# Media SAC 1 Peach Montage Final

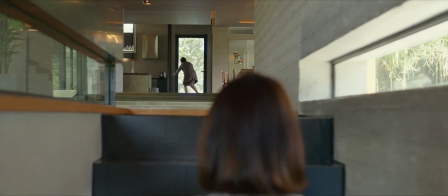Yang, the editor, also intercuts the locations from Mr. Kim and Yeonko,
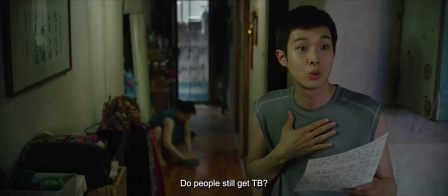Mrs. Park conversation and the son at home to give
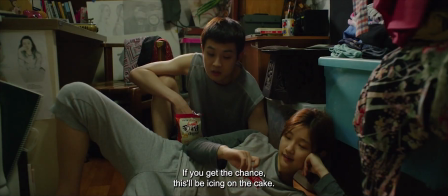the tempo more bounce and to make it feel like one conversation.
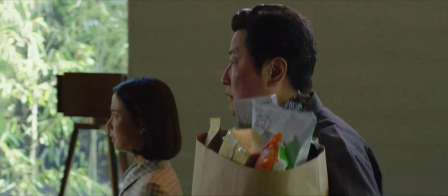This is also called cross-cutting,
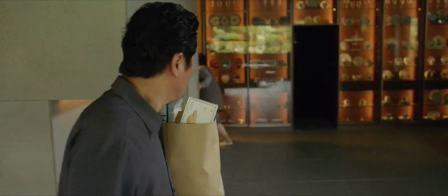as once a new sentence starts, it cuts from Mr. Kim at home and to where he's talking to Mrs. Park,
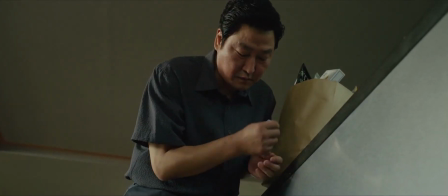which very much keeps the audience from getting bored of the repetition in the scene,
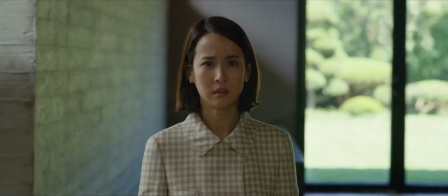and close-up camera shots on the peach also being shaved isolates the object, creating the audience to feel as though something big is happening from the peach fuzz, which gives
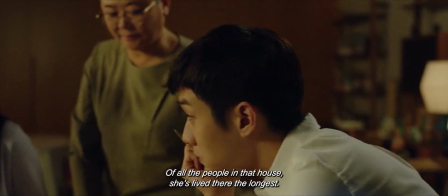symbolizes danger and what was going to happen next.
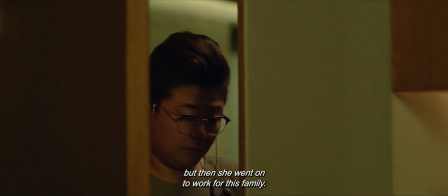This whole scene can also be seen as a 3-act structure on its own, as it starts with a setup.
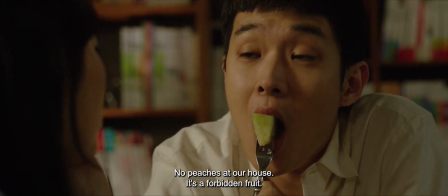Introducing the housekeeper and her weakness is what we call the first act. Act 2 also covers the first twist,
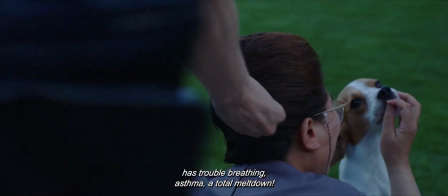where they put in a peach fuzz on her, and then got Mr. Kim to take a photo
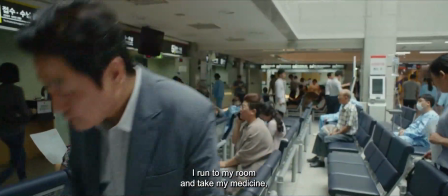in order to convince Mrs. Park further that their housekeeper has TB.
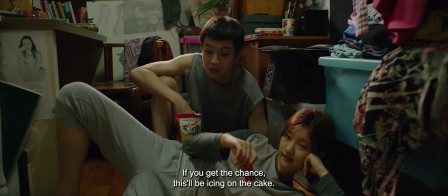The climax of Act 2 is when Mrs. Park sees the housekeeper coughing with a bloody tissue,
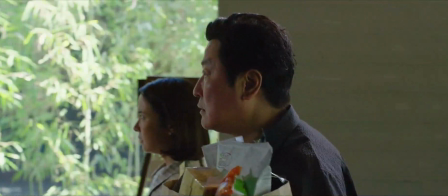and it's in the bin.
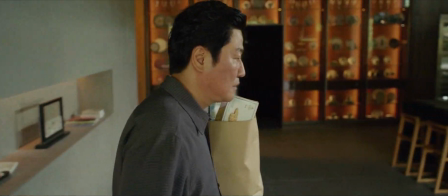The resolution, aka Act 3, is very quick and short, which highlights Mrs. Park slowly fainting,
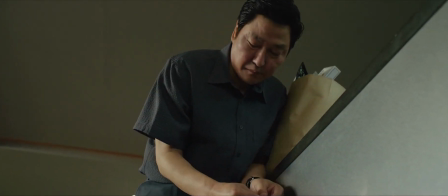allowing the audience to believe she believed every last word that was said to her.
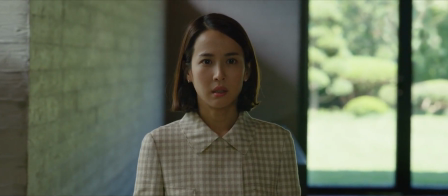This is also a formal convention, the whole Act 3 in the movie on its own.
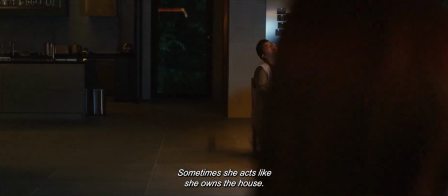Now, the cinematic codes and conventions highlight themes of class differences and social division.
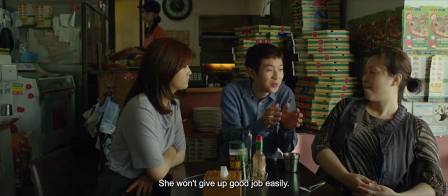The contrast between the Kim's family's semi-basement home and the Parks family elevated,
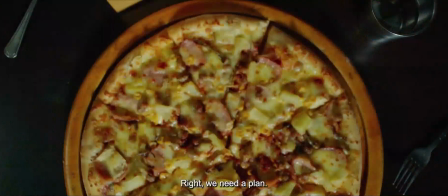modern house, physically and visually, represents the social hierarchy,
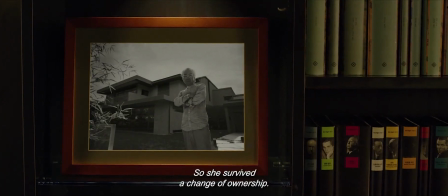as well as differences in lighting and framing
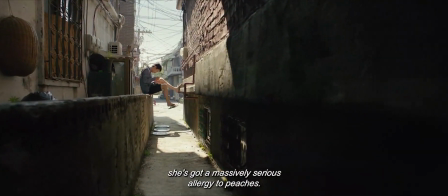further reinforces wealth versus poverty,
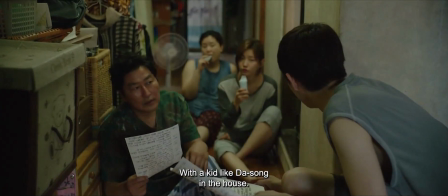while also connecting to the film's style,
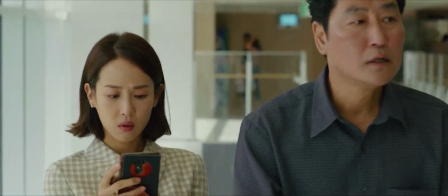to its message that class barriers are very difficult to escape, and
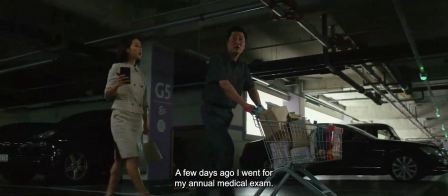people and the Kim family will go
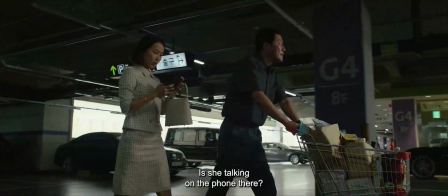much far further on to achieve their purpose of
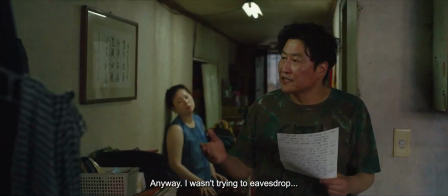getting out of poverty. Thanks for listening. Cody. Yeah.